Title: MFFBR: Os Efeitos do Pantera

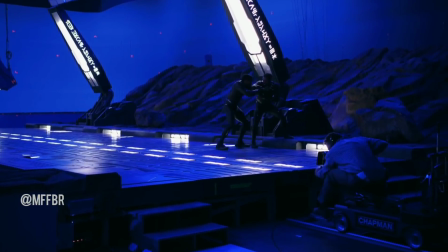And then knowing that we had to do a lot of fight choreography,
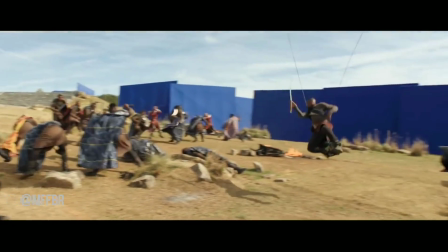we actually had them do a bunch of punches and kicks and various combinations of movements that we had seen in both the previs and some of the early photography.
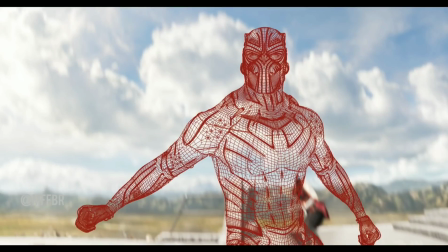A digital double is a computer-generated version of an actor or a performer or a stunt double.
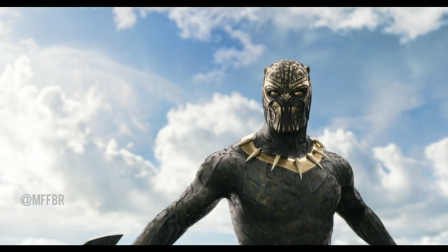It's meant to augment stunt performances that were done on set or to do suit replacements as we need to in certain superhero films.
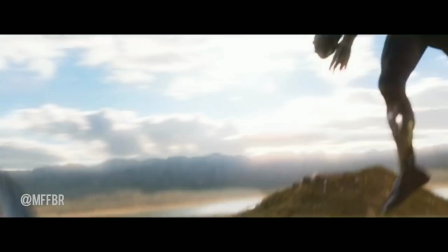What you can see here is the stunt performance that we had for Black Panther.
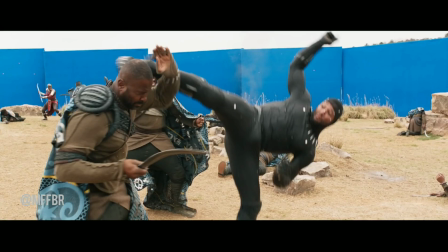The actor was a fantastic martial artist and was able to do some of the movements that would have taken a bunch of animators in a room quite a lot of time to be able to pull off the physicality and the realism on that performance. And what you can see is an example of the environment that we had on the day. there's
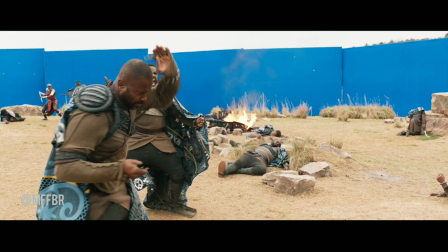some blue screen coverage in the back that would allow us to isolate the background extras that we had fighting it in the background, the
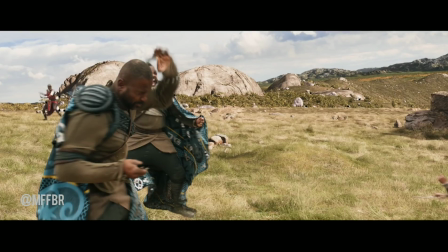There's CG environment and the layers that we put into the Wakandan landscape.
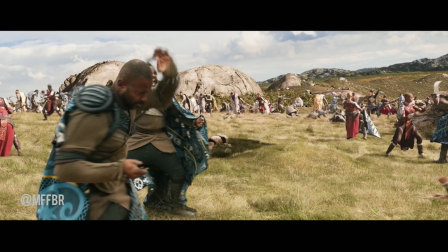From there, we went through and added in dozens of background digidoubles in order to make the fight scene feel much more expansive.
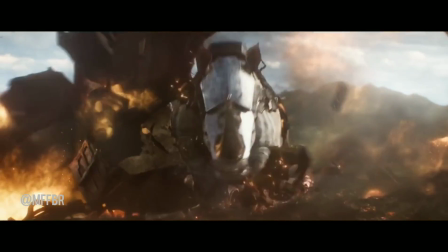One of the biggest challenges that we had on our plate was making sure that everything we were
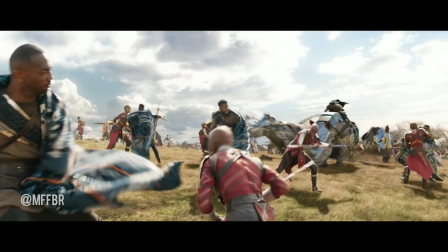doing was going to be able to cut back and forth with the live action photography that was shot.
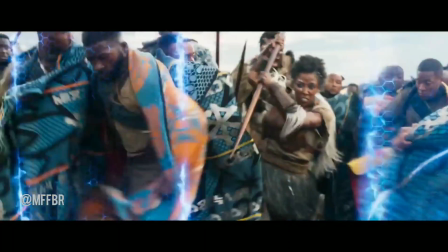In a lot of cases with these movies, you want to keep as much of the live action photography as possible.
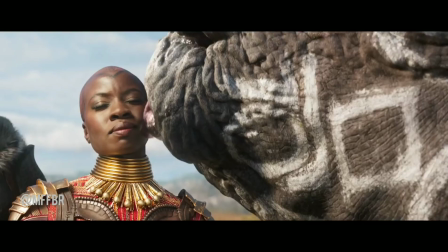You don't want to replace everything just because you can.
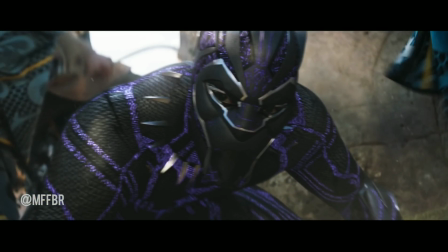So there's a scene in the movie where we're in tight with Black Panther as he's being pummeled by the border tribesmen,
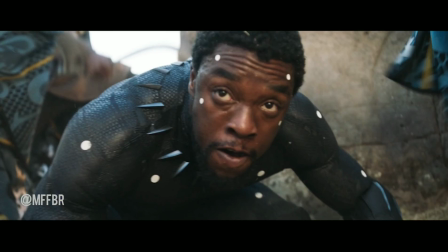and it's a good example of the combination or the hybrid of live action photography and digital augmentation.
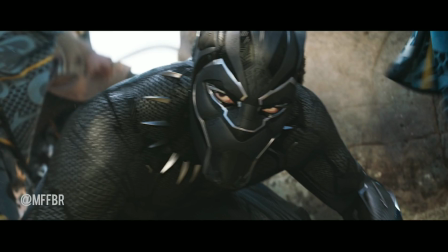We kept the eyes from Chadwick and then augmented that and put the digital suit on top.
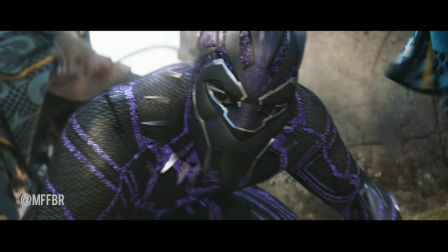The reasons for keeping some of the live action, set pieces, the rocks and everything in the background, I mean,
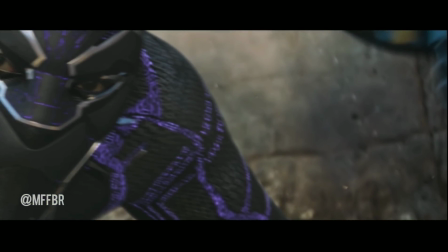it's always a good idea to keep as much from principal photography as possible, just because we know that stuff is real,
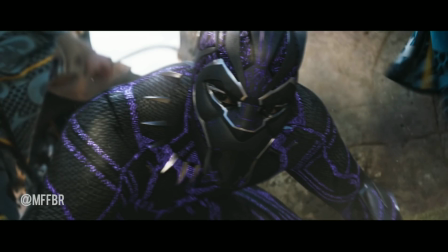and then we augment around it, add in a bunch of effects and dust elements and everything to make sure that we sit ourselves in the scene.
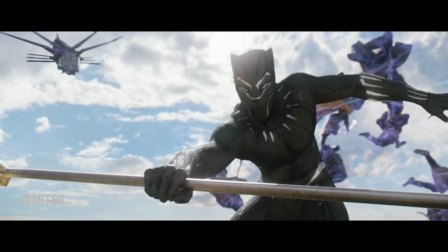This is one of our biggest shots where Black Panther had to grab the spear and turn
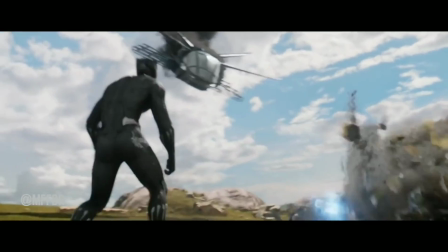around and fire it off at the dragon flyer and then narrowly avoid being shot by the blasters on the way down.
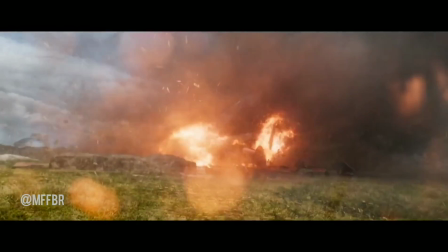And this, ran the gamut. It had every one of the possible elements of what we had to do for the Wakandan battle on Mount Bushenga.
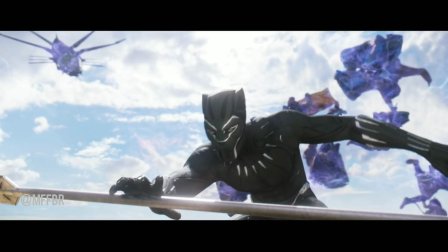So this had the full digital build for our environments. The first layer that we build out is our digital map painting of the sky in the distant background.
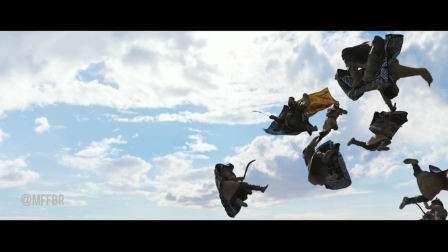And then we've got a layer of our CG environment.
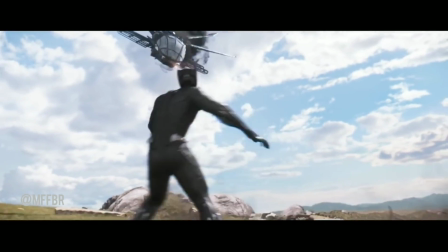So this has got the full terrain that we've built out, the grass, the pearl rock in the background,
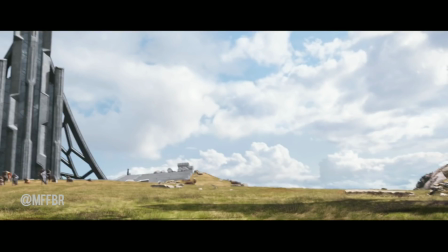the building off to the left. And then in the next pass, what you can see is we're adding in the digital character.
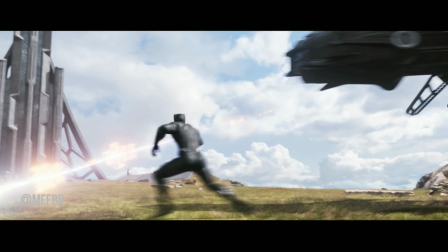And then from there, you can see there's a bunch of effects-heavy solutions or simulations for dust
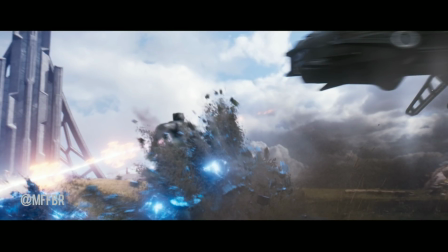and debris that get kicked up in and around Black Panther as he runs up the hill. When the camera swings around, you can see there's a crowd of border tribesmen running down the field.
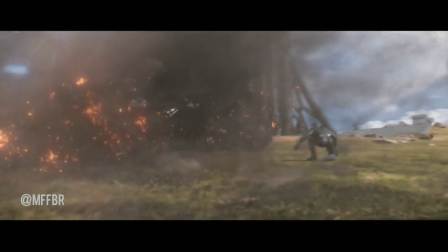The dragon flyer comes really close to camera and then digs into ground, kicking up a big dust and debris interaction pass.
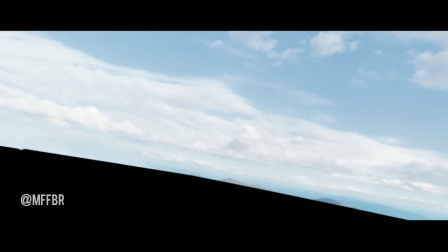All of that had to be pulled together in compositing.
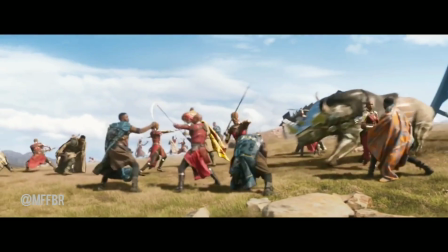One of the things that we did here with this shot was originally we, I think, shot it as 2 different takes.
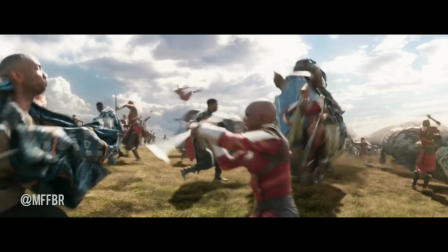We used the first rhino that runs through frame to help us wipe the camera in order to get
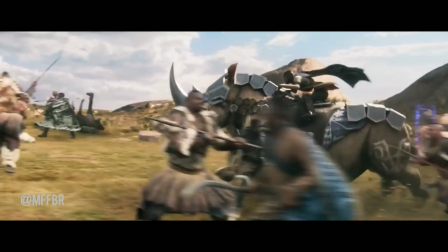the second part of the camera move. So the creature work on this film was definitely a challenge to pull off,
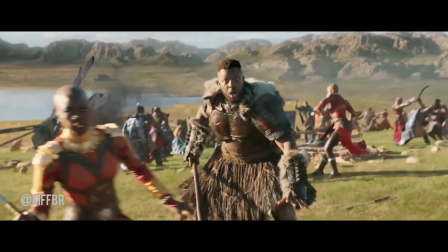primarily because of the specific locomotion that we needed to do. A lot of times when you're trying to find, and build up the research of the actions that are required, there's only so much that you can find online.
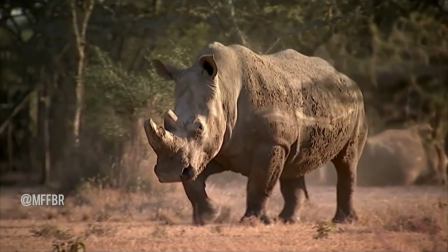There wasn't necessarily a lot of reference of rhinos banking and running around camera or running around the corner.
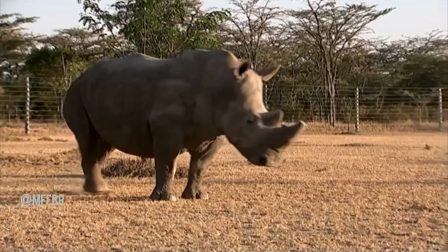It can definitely be a little challenging, but what we'll do is we build up a library of basic gaits, so walks, and runs that we use a lot of reference for, that we know we kind of have the speed of locomotion worked out and feeling physically accurate.
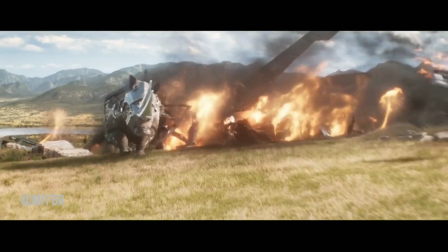And then what we can do is kind of put that on a path to have it kind of meander through the crowd as we need to.
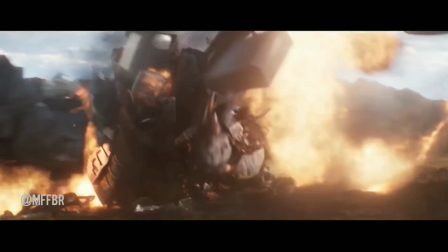From there, we can kind of fine-tune the performance to, either speed up or slow down the action that's required.
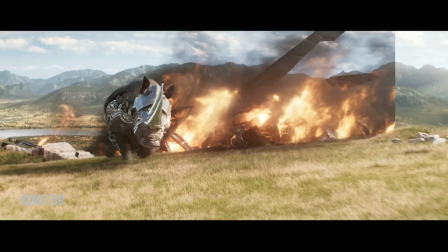But definitely, it can be a little bit more challenging than some of the straight digital double work that we had to do in the film, just because there wasn't really anything for us to match to.